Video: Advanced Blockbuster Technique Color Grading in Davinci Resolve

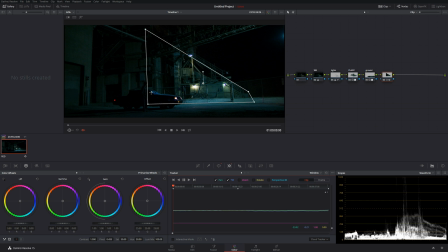[12:22]
Unfortunately, it's too dark to bring extra details from the window, so sometimes you kind of have to sacrifice that a little bit and kind of know where is it okay and where is it not, to try to bring details from shadows or highlights.
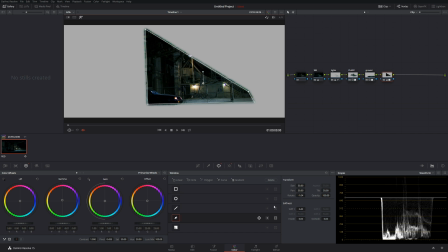[12:40]
All right, so here it is. Looks great. Let's make it like soft. Okay, make it inside, kind of like that. I really want very nice and soft.
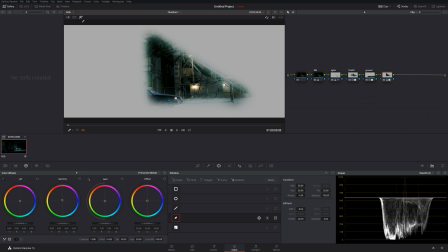[12:52]
Now, I also don't want to have this thing crossing the car. So what we can do to make sure we have better quality sort of color grading, you know, I don't want to be cheap with the colors or make it look like amateur work.
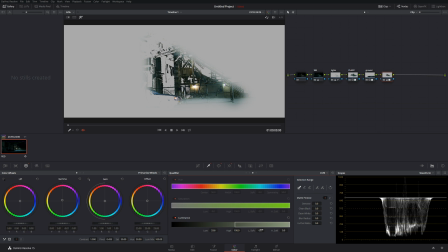[13:06]
Obviously, we're not going to have any kind of information in blacks again. So let's just eliminate them and basically have our mask just with the colors.
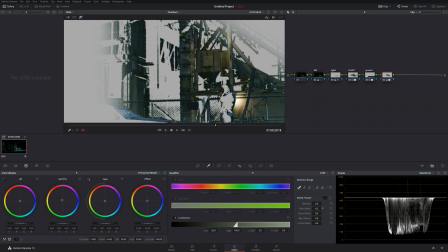[13:18]
And we can see we have some noise dancing. Okay, let's create a softer mask. Let's see if we can still get it. Okay, a little bit, but it's fine at this time, and really nobody gonna see.
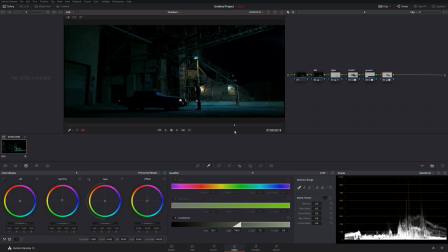[13:35]
All right, so as we can see now, our eye automatically kind of goes into that factory. Even though we've done very little bit, it looks very interesting now, sort of more adventurous.
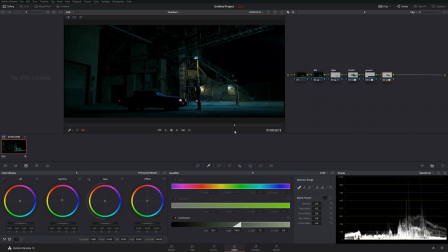[13:48]
Now we can actually do a sort of dual layer of that and make it a little bit more on a global scale. Let me create another node, okay?
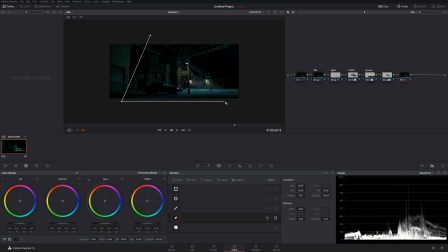[13:58]
And what we can do now, we can do a very big sort of pyramid over here, just like that.
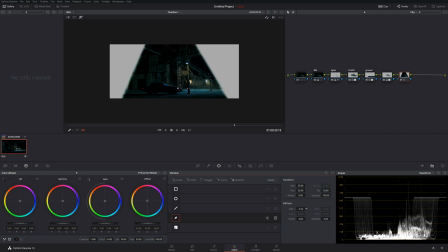[14:07]
And let's go selection. Let's make it softer again. Okay, a little inside.
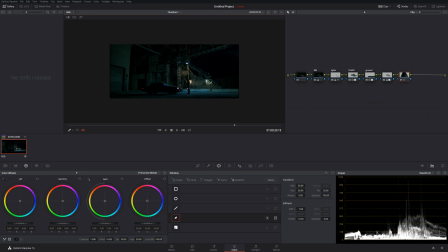[14:12]
I really love soft masks because that way nobody can really tell what you do. So now we can either change the temperature. Okay, we can either make it like cooler if we want to more. This kind of looks like Metal Gear Solid video game over here,
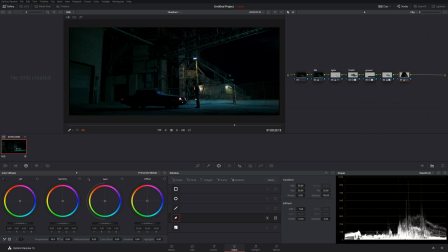[14:32]
Shadow Moses Island, or we can make it green, sort of more Blockbuster. We can see how with a simple adjustment we basically have two different looks and moods going on that technically we can select and basically go from.
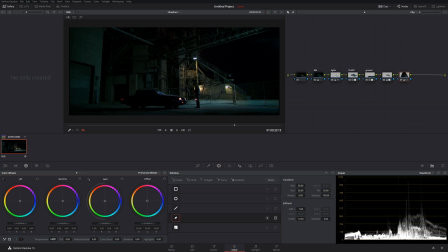[14:50]
Like if we want to keep it like that, that's fine. You know, it looks like a action movie. If we want to keep it like that, it looks more like a spy movie or sci-fi. So it's always beautiful to kind of know what to do, where your color's at, to enhance the shot.
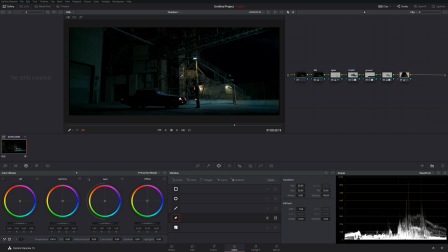[15:09]
It's all about enhancing the shot. It's not about fixing. Color grading about enhancing, not fixing. Remember, guys, I get so many people always telling me, oh, we'll fix it in post. Well, no. You're supposed to shoot everything correctly.
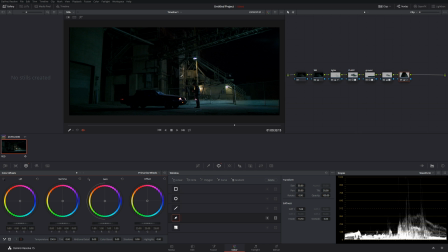[15:27]
And as we can see here, this is a very beautiful professional shot that you can do a lot of stuff with, and it's still gonna look amazing no matter what you do. So things happen in camera. The colorist emphasizing, enhancing the mood, the drama.
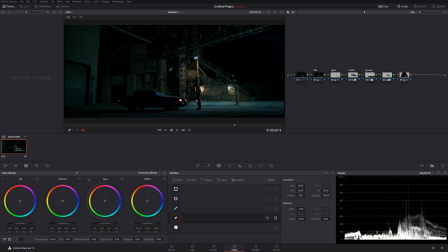[15:45]
Colorist is not there to fix the crappy exposure or blown highlights, because it's impossible. So keep that in mind, guys. Don't think that the colorist is a magician that cleans up crappy material for you, even though sometimes we do,
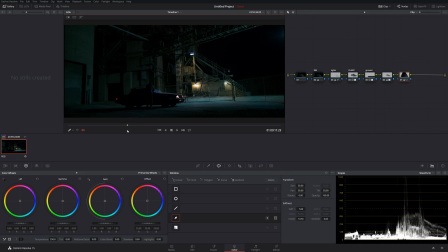[16:01]
but generally the colorist's job is to make something look beautiful, not fix things. All right, so here we have it. Let's do again, before and after. Very little adjustment. Look at that, very little adjustment, but look how much difference it makes.
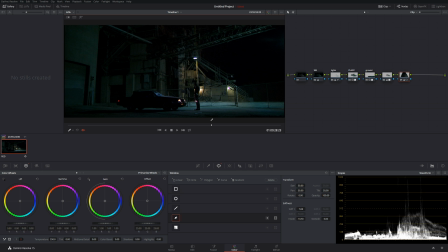[16:22]
Completely stunning. Now let's take it a little bit more to another level. Let's add a little bit glow.